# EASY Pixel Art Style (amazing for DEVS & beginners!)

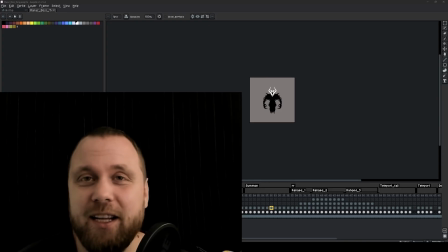(0:00)
Welcome back, Mislav here. If you're a beginner pixel artist or an indie dev, please listen up because I have two amazing things to share with you.
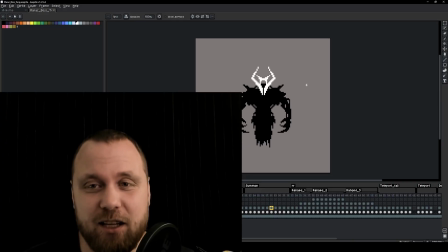(0:07)
First one would be an easy pixel art style that you can pick up regardless of your skill level. And the second one is how coding can actually make you a better pixel artist.
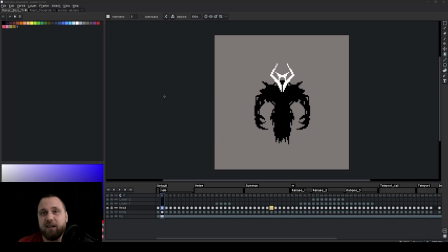(0:17)
You see, my friend is a programmer, so he needed an art style that he can easily manage, that he can draw all of the assets for, including the backgrounds and the props and the tiles and the characters and he managed to find a game on Steam it's called Return and if you look
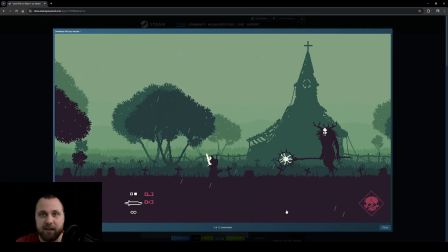(0:32)
at this art style it's actually quite simplistic it has no shading one of the key skills that you have to learn in order to progress as a pixel artist is shading but this style doesn't use any it only uses silhouettes the only thing that implies the sense of depth is atmospheric perspective and
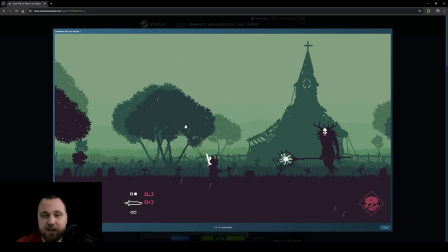(0:52)
atmospheric perspective is when you have objects going further away from us they start to blend in with the color of the atmosphere in this case the sky however in this art style animation can be a little bit tricky because there is no shading so overlapping features of the body can be a bit
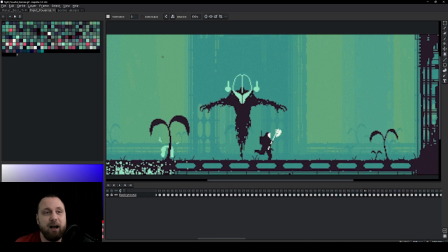(1:10)
tricky to pull off this is where i come in with a little bit of help now if you see this boss he wanted to replicate this bus specifically so
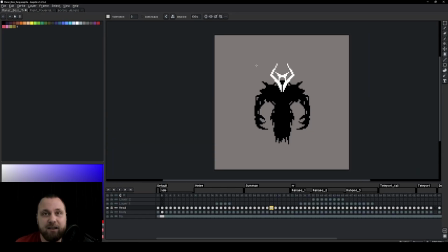(1:17)
we went through a few different iterations and finally landed at this design i will show you how you can create this type of design very quickly and easily in just a few seconds but if you want to download this specific boss including all of his animations that were accepted keep
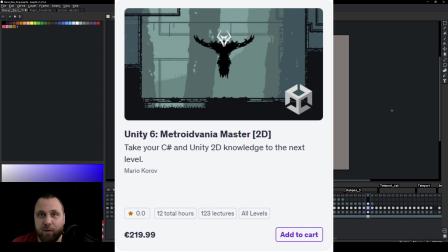(1:34)
in mind that you can simply join the course by clicking the link down in the description because that way you will get a very very nice discount
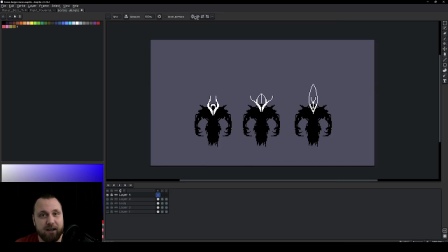(1:42)
now let's talk about how you can quickly create this type of a boss quite simply click on and enable your symmetry
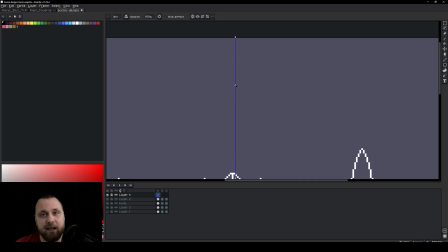(1:50)
tool use very dark colors because this This art style is very suitable for dark fantasy or dark sci-fi type of settings.
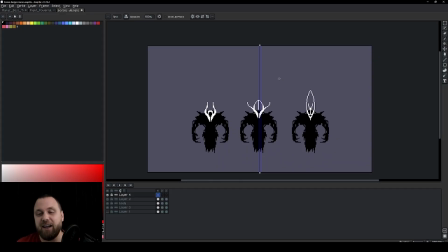(1:58)
It's not really all that suited well for cheerful and happy games, although if you're creative perhaps you can pull it off.
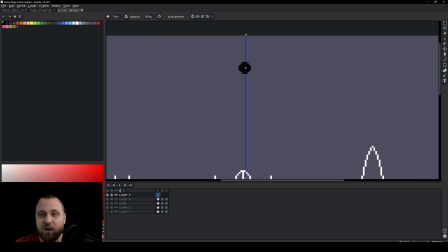(2:05)
So once you have your symmetry tool turned on, then you can just go and start blocking ink the shapes of the body of your character. And very quickly, in just a few seconds, you will be able to have some resemblance of a body.
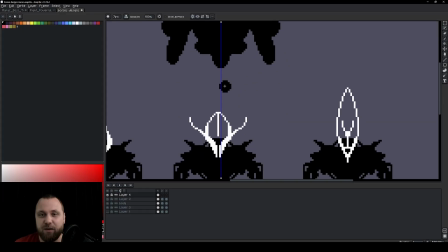(2:21)
Then you can create arms if you want to. You can even create some extra additions if you want to have him multiple body parts.
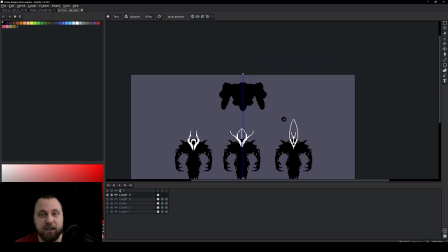(2:28)
And remember, if your character is supposed to be scary, use plenty of spikes.
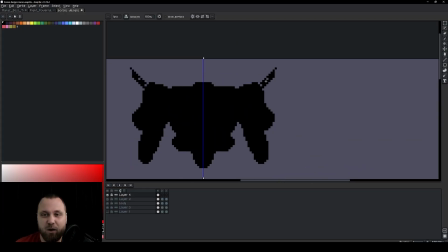(2:33)
So spikes are always good for enemies.
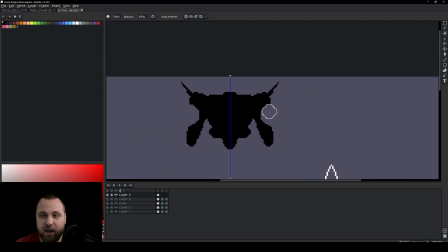(2:36)
You can also use the eraser tool to just carve out some of the edges to create some interesting shapes.
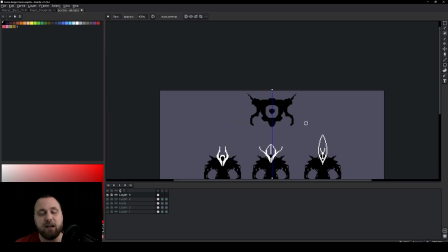(2:44)
You can also do that same thing right here in the middle and so on. so you can create various different designs in a very quick and easy
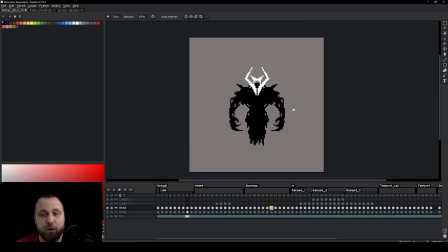(2:52)
way now let's talk about the animations and how knowing which animations to create and in what way can actually make you a better artist and this
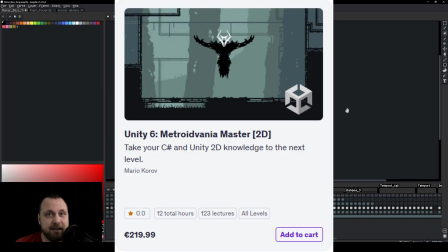(3:01)
is very tightly connected with coding so again if you want to learn how to code link is down in the description now first of the positions or rather the animations
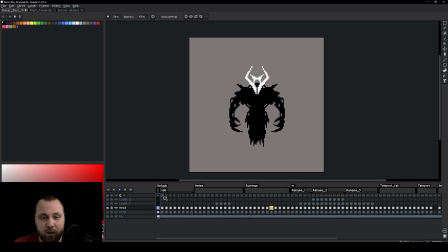(3:09)
is the idle pose and the idle animation this would be the pose this would be the animation why is this important because every enemy in the game should have a state it should have a behavior and when you are making a game you have to decide okay how does this enemy
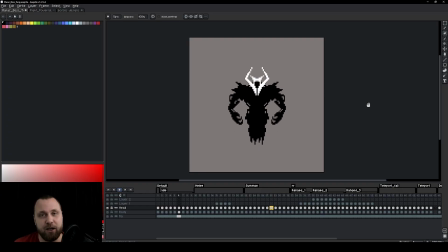(3:26)
behave what are its possible animations so when you are drawing the animation you make sure that you do not draw too many animations there is no sense in me creating animation for this character which is not going to be used all of the animations for this
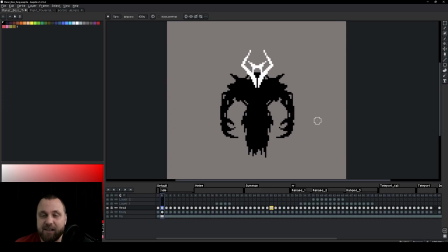(3:39)
type of a boss will be symmetrical this makes things a lot easier for beginner artists.
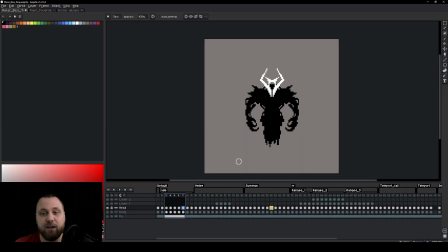(3:45)
This means that if I'm moving one arm I move the other in the same way so all of this is completely symmetrical.
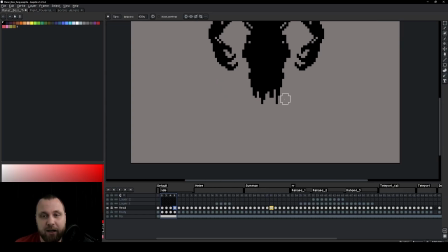(3:52)
You will notice some asymmetry down here at the bottom but if you ignore that everything else is completely symmetrical.
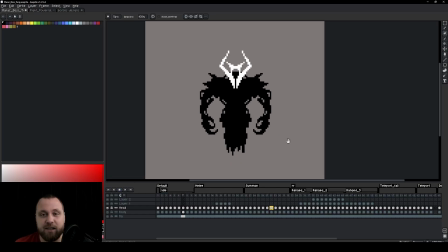(4:00)
The idle pose is quite simple because this is a floating enemy, he's flying,
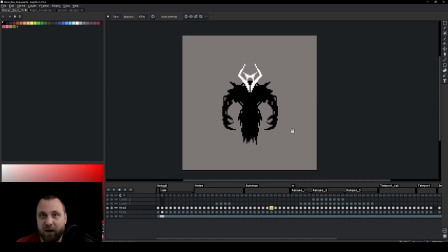(4:04)
we don't have any legs, you don't have to worry about overlapping things and this is essentially it.